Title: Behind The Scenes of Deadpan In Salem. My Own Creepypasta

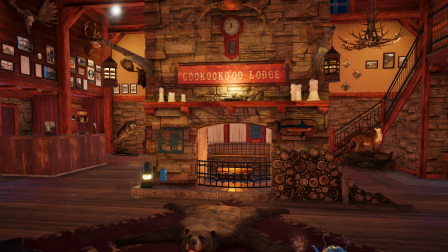[8:16]
As I had mentioned earlier in this video, the lighting has been changed for the sake of clarity, and the story has a different mood.
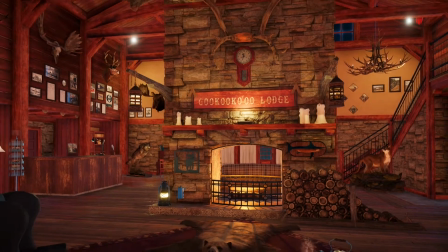[8:22]
What is funny about this set is that when I was finished,
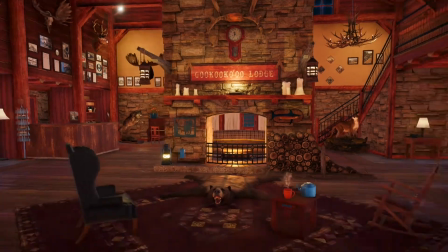[8:26]
I put some fire effects inside the fireplace to finish up the scene, and as I was recording for only about 20 seconds,
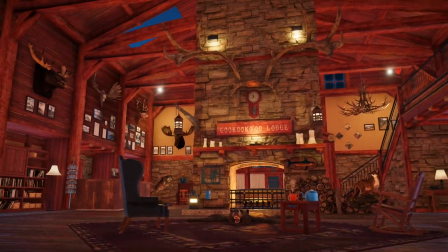[8:33]
the flames in the fireplace actually caught the entire lodge lobby on fire,
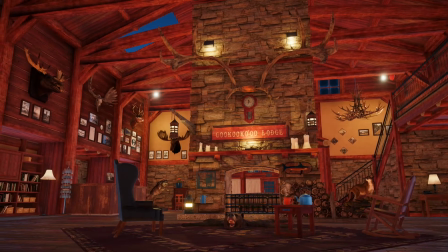[8:37]
and the wooden clock up above would get destroyed, and I would have to refresh the set.
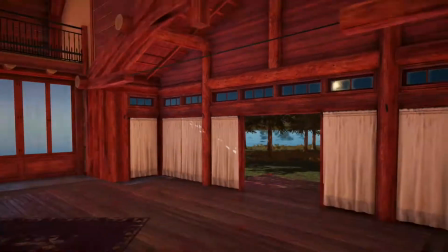[8:43]
I would then quickly get into position to start recording, as I only had about 20 seconds to get everything I needed, until the flames caught everything on fire again.
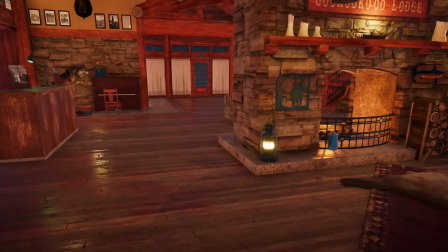[8:52]
So in the actual scene of Deadpan In Salem, there is a bit of clip editing trickery I did to get what I needed out of the lodge set.
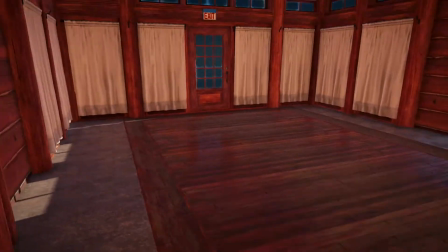[9:00]
Still though, this is my favorite set that I have created, but because of the flame effects,
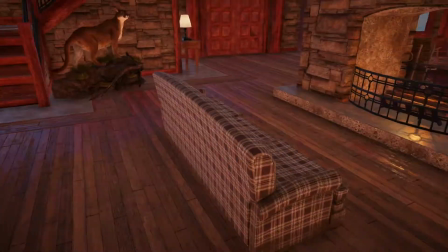[9:05]
that's why you only see a pulsating light in the fireplace instead of actual flames in this video,
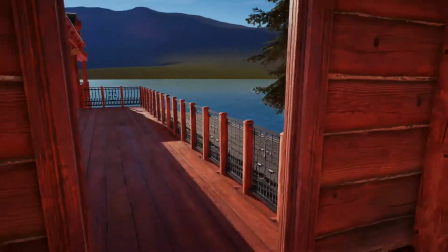[9:10]
because I didn't want the entire place to catch on fire again as I make this video.
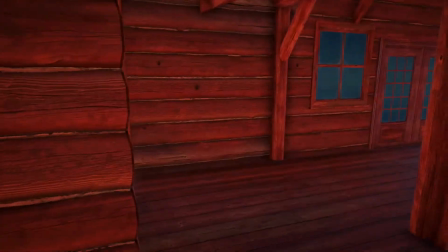[9:15]
The surrounding area, however, doesn't have any other rooms in the lodge that you can enter.
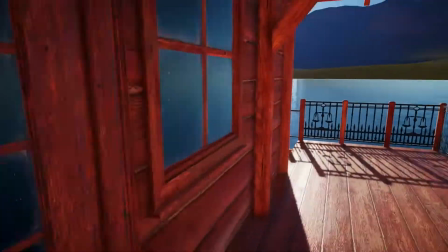[9:20]
It is just a walkway that goes down to the yard next to the lake.
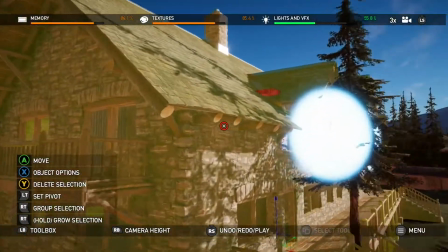[9:24]
Now we get to the final environment set for my story Deadpan In Salem, and that is the main character's lodge room,
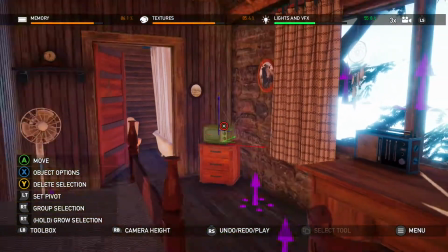[9:31]
The room is actually created in a completely different lodge for the sake of aesthetic appeal,
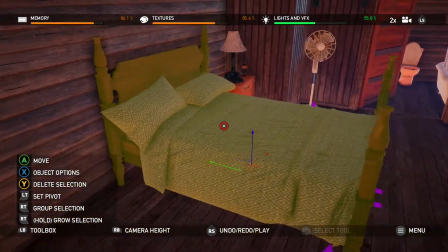[9:36]
and this actually saved me on resources too by recording in this other lodge.
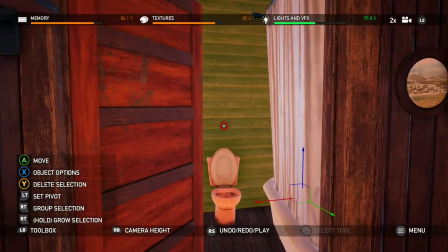[9:41]
If I didn't do this, I would instead have had to have made my own square room, and I would have taken more time and resources to build a unique ceiling.
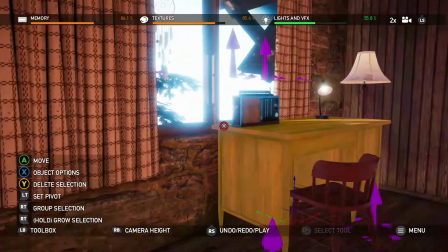[9:49]
Overall, I'm very happy with the decision I made to record the lodge room in a different lodge.
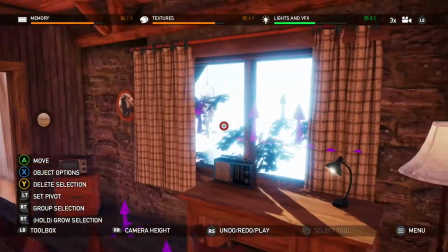[9:56]
And my most proud moment would have to be the window effect here. This is actually a fake sky that you see.
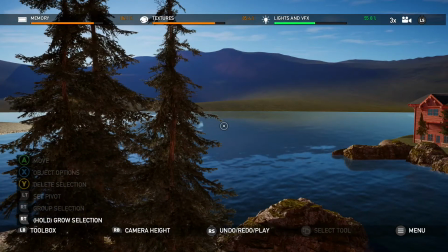[10:03]
I was going to have the surrounding area from the actual outside
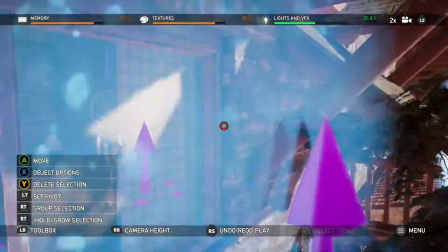[10:07]
portion of the lodge be the view of our main character's lodge room.
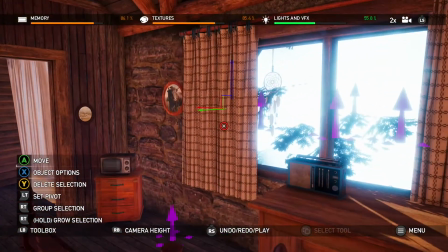[10:12]
But given the situation of the story at this point where our main character goes into the lodge room,
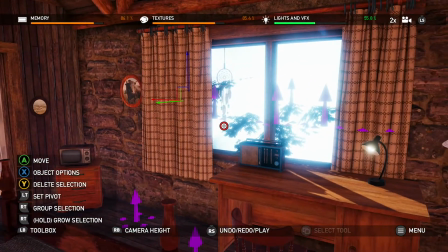[10:18]
things are chaotic, and I wanted the outside to just be painful to look at.
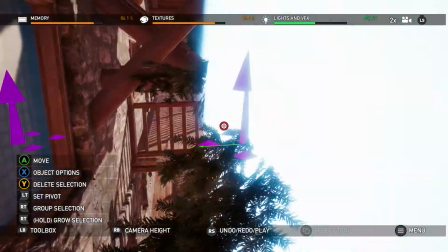[10:23]
I was originally going to have a goldish looking hue from outside, but I wanted something more cold,
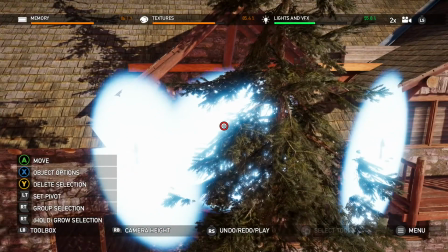[10:30]
and so I increased the blue and diminished a little bit of green color,
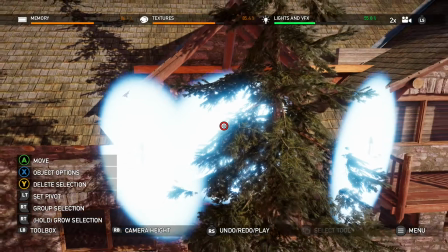[10:35]
and I took away a lot of red color in order to get the sky that I wanted. And I really like the way it turned out overall.
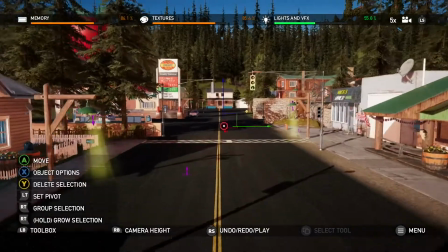[10:42]
I think it looks really good. Of course, this video was intended for the viewers to have already seen Deadpan in Salem,
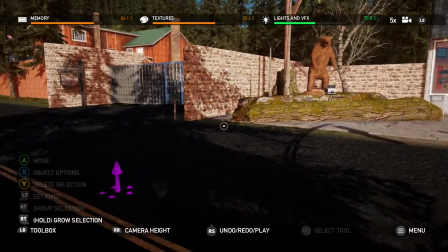[10:49]
and then you would come and watch this to understand the decisions that I made for the story setting,
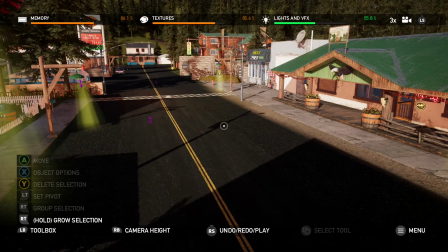[10:54]
and all of the decisions that I made for each individual set. I had a lot of fun creating Deadpan in Salem with all of the different environments that you see here, and I think I'll continue doing this for the rest of the creepypastas that I do.
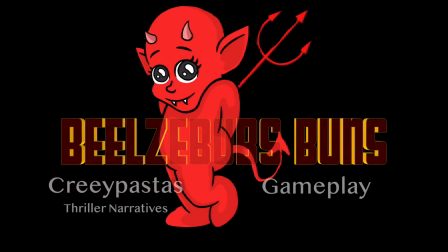[11:07]
Go ahead and let me know if you enjoyed this video, and I will see you in the next one.